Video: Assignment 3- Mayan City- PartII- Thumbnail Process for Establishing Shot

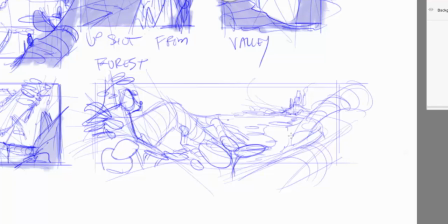I'm emailing my freelance now because of, you can work globally with different clients, and I'm sending work off and thumbnails and ideas, and I'm doing little storyboard shots and thumbnails. Yeah, those are getting emailed directly to the client. I'm not even in that room. I don't even know if they're even speaking the same language that I'm speaking.
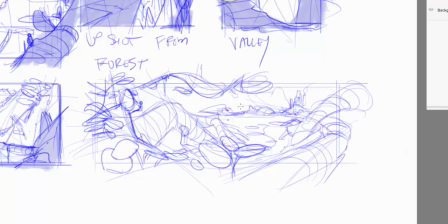If I'm sending something to Europe and it's going to a production that's happening in Germany, they're going to look at it and be talking about it. I'm not even there. And if I was there, what am I going to say? So again,
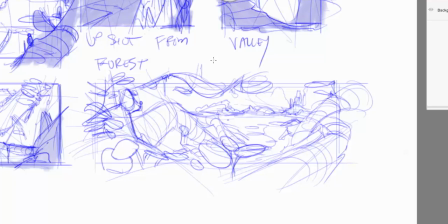your work needs to represent and have visuals in it, quick visual reads, and simple solutions to what your problem solving is.
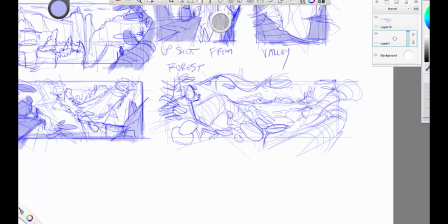Okay, so I do like that thumbnail quite a bit.
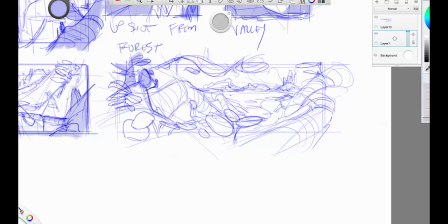Like what I like about it right now is the boy, the shapes in there in the foreground. I like how the composition sort of spread out, showing a lot of distance from the left side of the screen all the way to the right side of the screen. To me, that's really working pretty cool. I like it.
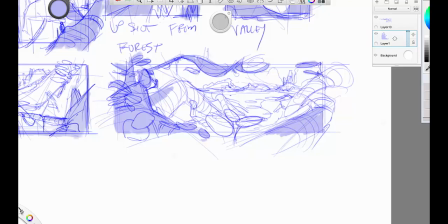So, and to be honest, when I was doing this thumbnail right here, this is where I felt a sense of, hey, things are working.
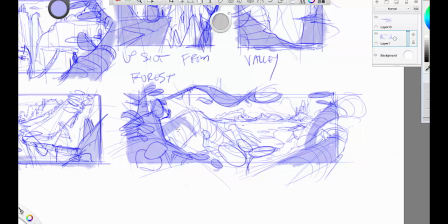They're really starting to come together. And for me,
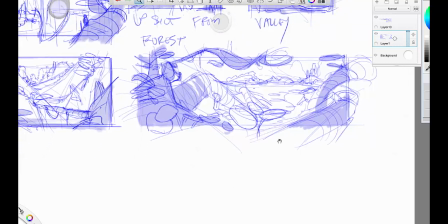that was, I usually say it's about my 7th thumbnail where I start to get a little bit of freedom in my work and have a feel for what's happening.
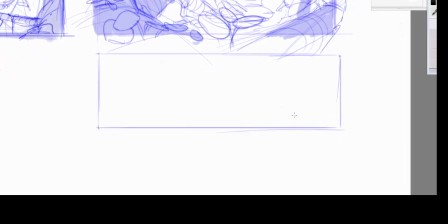So I think that's on its right path right there. So let's start another one here.
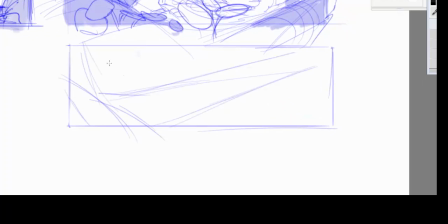Now that I'm starting to feel that break-in period, right? And you guys know what I'm saying. There's a flow that happens. The funny thing about this is I was just talking the other day to my daughter about this because she goes out sketching with me. She's in 5th grade, and she's filling up her sketchbook.
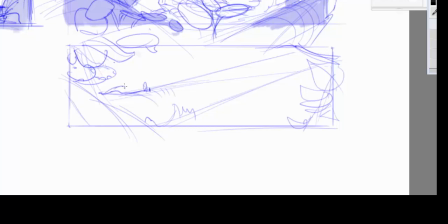And she quickly discovered, she's not drawing environments or anything, at least not yet. But she's sketching like girls and dolls and characters and, light, like funny stuff like Bratz dolls type of thing.
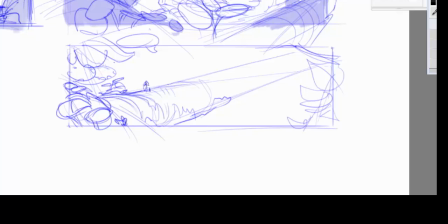Anyway, don't ask. So she's sketching, and I told her, like, I noticed we'd been there for about 2.5 hours drawing, and she hit her 4th drawing and she nailed it. And I told her, I'm like, hey, you keep doing more and more drawings, and you're feeling that flow now, right?
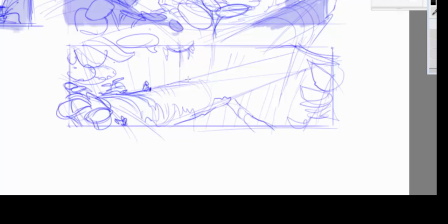And that flow is starting to happen where your ideas are clicking, you're coming up with lots of variants, and so on. So now I'm starting to feel the flow, feel the energy, right? You're loose, your mind's not all focused on anything else.
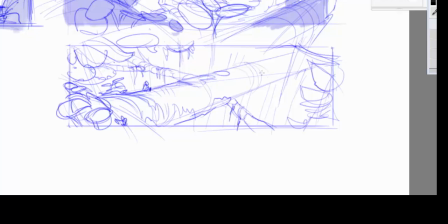You're listening to some good music and you're just working. So here I was thinking about my characters walking across this giant, like, Amazon branch of some kind.
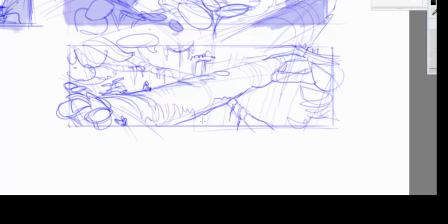I don't want to say fallen tree, but in my mind, the way I'm envisioning part of my forest is just this, like imagine the vein structure of the human body, but in giant vines.
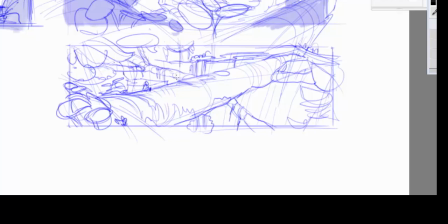So as they're crossing, they're walking over lots of vines with plant, leaf, and growth, and that's taking them on their location. And then in the very back, you'll see there's like a waterfall back there behind all that, and that's where the city would be.
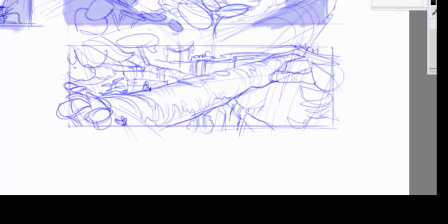So they can see the city, and they're crossing, sort of zigzagging to get to their overall location, but maybe they don't know how to get there because they can see it,
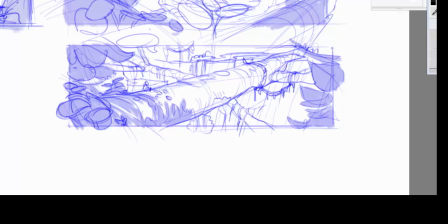and that's the frustrating feeling when you can look and see something but you don't know how to get there. And I also like it for a staging point of view, how I can have, going from left to right, have all this foliage, and then we could see the characters sort of right there.
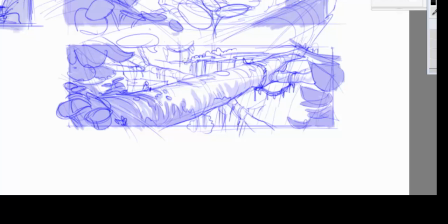Maybe there's some dark and light getting them to pop out, and then here's part of that waterfall right here, and then you could easily see how that's starting to connect and work. And I actually like this one quite a bit. I feel like I was hitting a fun idea.
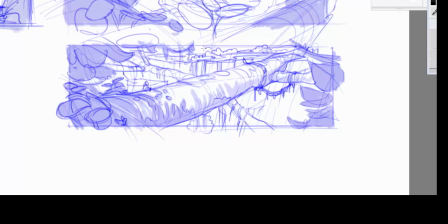I also like that huge diagonal in the composition, and then back here is like there's the waterfall, and maybe the city's back there somewhere.
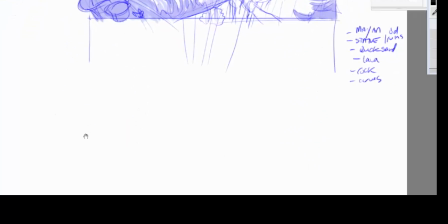Okay, all right, let's do another.